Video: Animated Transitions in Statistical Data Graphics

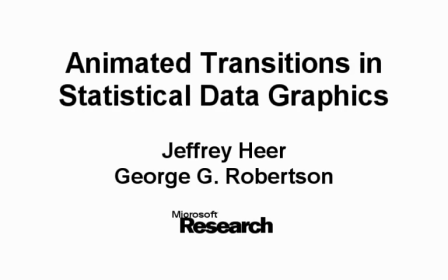When analyzing or presenting information using statistical data graphics, it is common to look at a number of related graphs.
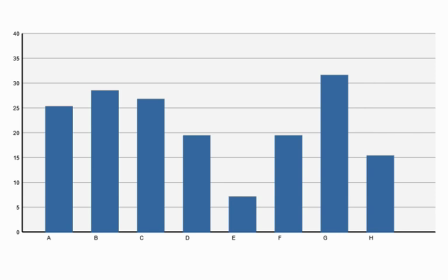For example, the viewer of a bar chart may want to switch to a pie chart to view relative percentages,
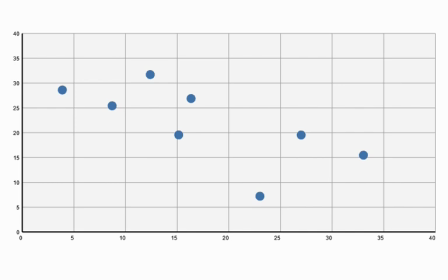transition to a scatter plot to look for correlations between two variables, or drill down by breaking up the data by categories.
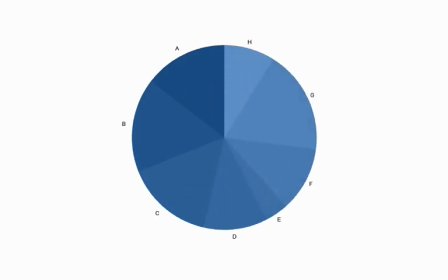Animation is one promising approach for facilitating perception of changes when transitioning between data graphics.
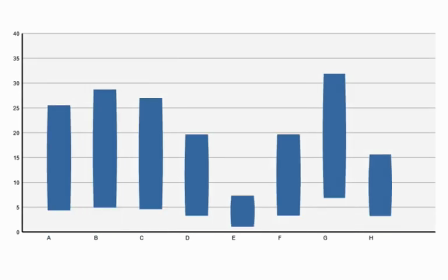Using design guidelines motivated by research of human perception,
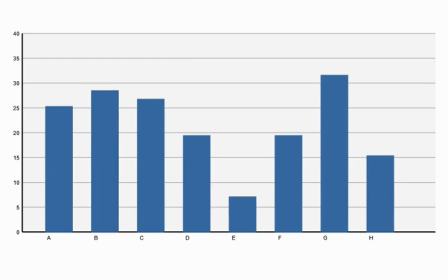we have developed DynaViz, a system supporting animated transitions for statistical data graphics.
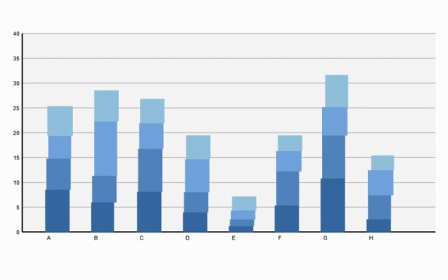DynaViz provides animations for a number of different transition types,
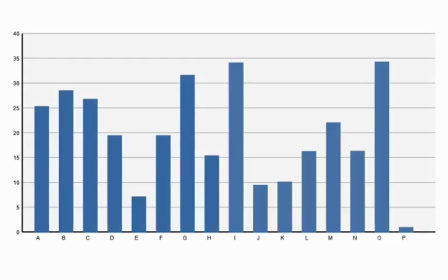including changes of perspective, filtering operations, and viewing changes of data over time.
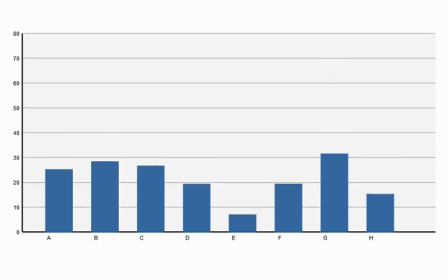In some cases, changes of value require changing the axis scales. Here we show a sorting operation.
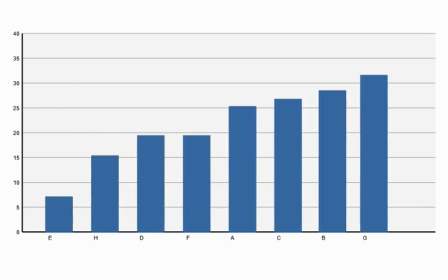Animating everything at once can result in items occluding each other. By slightly staggering the movement of each of the bars, Dynavaze makes the sort easier to follow.
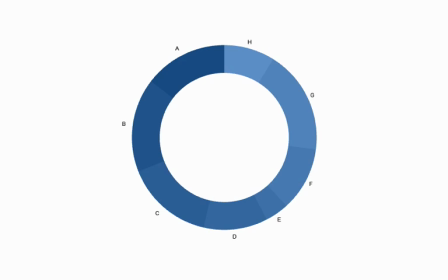Here a bar chart becomes a radial donut chart. By growing the wedges to take up the whole circle, we form a pie chart.
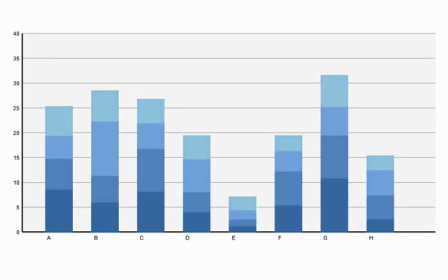We can also perform drill-down operations, breaking up the data further into distinct categories.
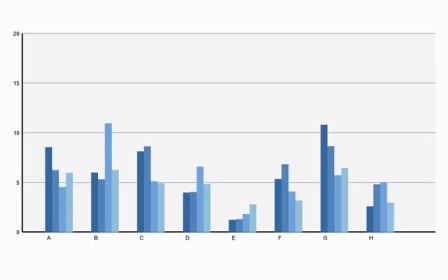We can then unstack the bars to view the same data as a grouped bar chart. Of course, we can always reverse the transitions to return to the view we started with.
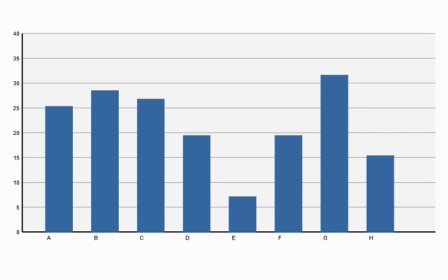We might want to compare different variables in a scatter plot to look for correlations.
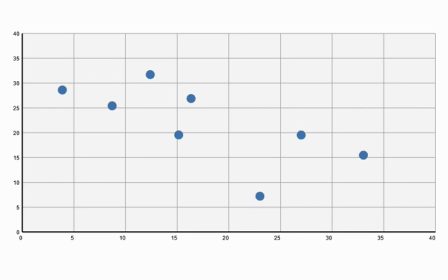Here, we keep the y-axis values as the same as the bar chart, but use the x-axis to show a new variable. Animation is also helpful for showing transformations to the data. Here we show applying a base 10 log transform to the data. Both data and axes smoothly animate to show the results of the transform.
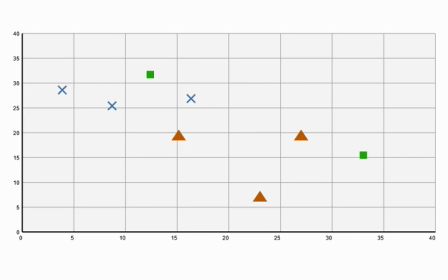Visual encoding such as shape, color, and size could be used to visualize additional data dimensions. To evaluate the use of animation in data graphics, we ran two controlled experiments.
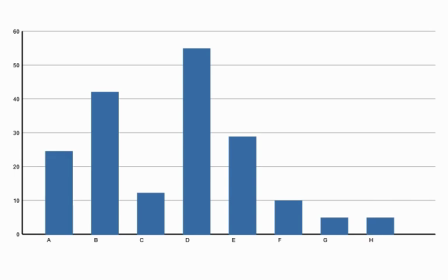The first experiment asked users to follow two targets across an animated transition and click their final positions.
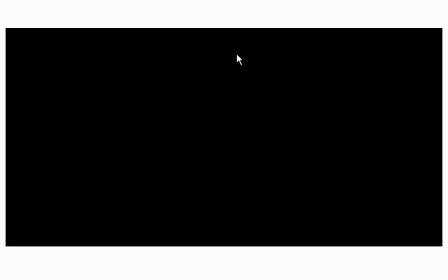To better test how animation affects memory, we masked the display after the transition by turning it black.
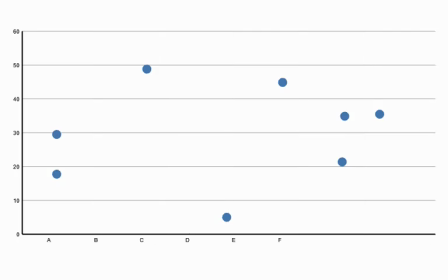We compared static transitions, directions,
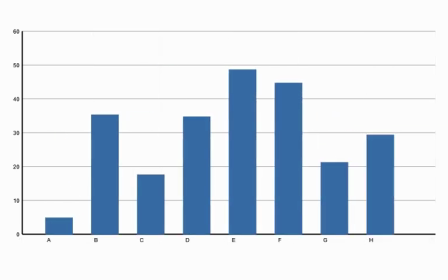direct transitions in which all items animate at once, and staged animations where movements were split up over time.
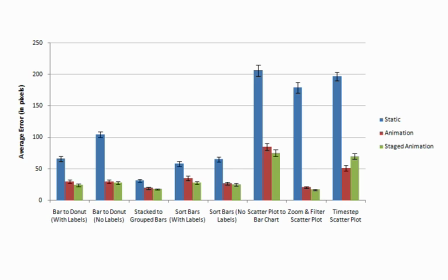Our results found significant benefits for animation, and found that staged animations which split up movements through staggering or separate stages consistently improved accuracy.
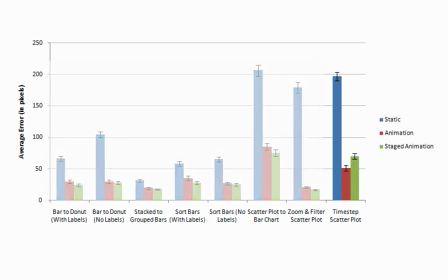The one exception was for changes in a scatter plot, where two quick transitions in a row were more difficult to follow than one longer transition.
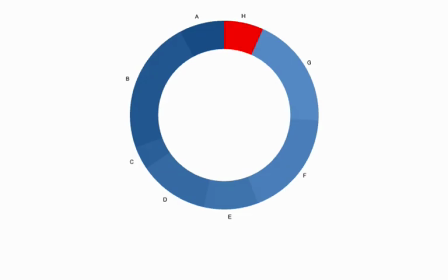The second experiment asked users to follow a single target undergoing a change of value and then estimate the percentage change.
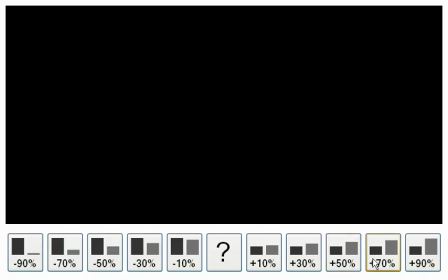The timing of transitions was slightly longer to accommodate some more complicated transitions.
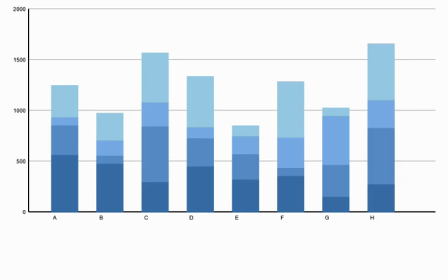For stacked bar charts and donut charts, we experimented with more aggressive staging that separated translational movements from changes of value.
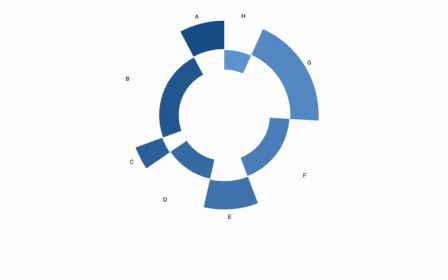To separate translations and value changes while also avoiding occlusion required a number of animation stages. changes.
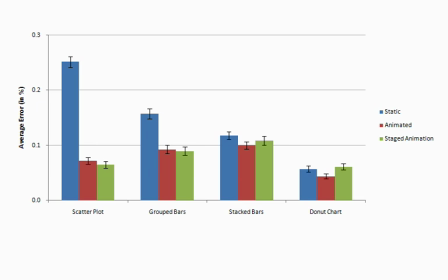Our results again found significant benefits for animation. Change estimation using simple staged animations that separated axis scale changes from other changes performed better than direct animations that combined both. The more complicated transitions for stacked bars and donut charts provided no benefits,
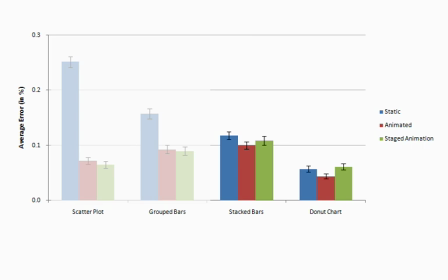arguing that the complexity of aggressive staging may outweigh any benefits gained from doing one thing at a time.
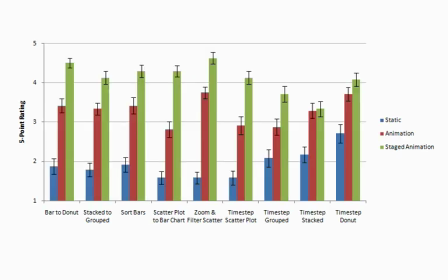Overall, users Users significantly preferred animation over static transitions, and furthermore significantly preferred simple staged animations to direct animations.
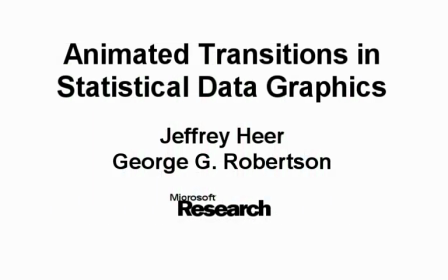The overwhelming majority of users expressed the desire to use animated transitions in their own data analysis and presentations.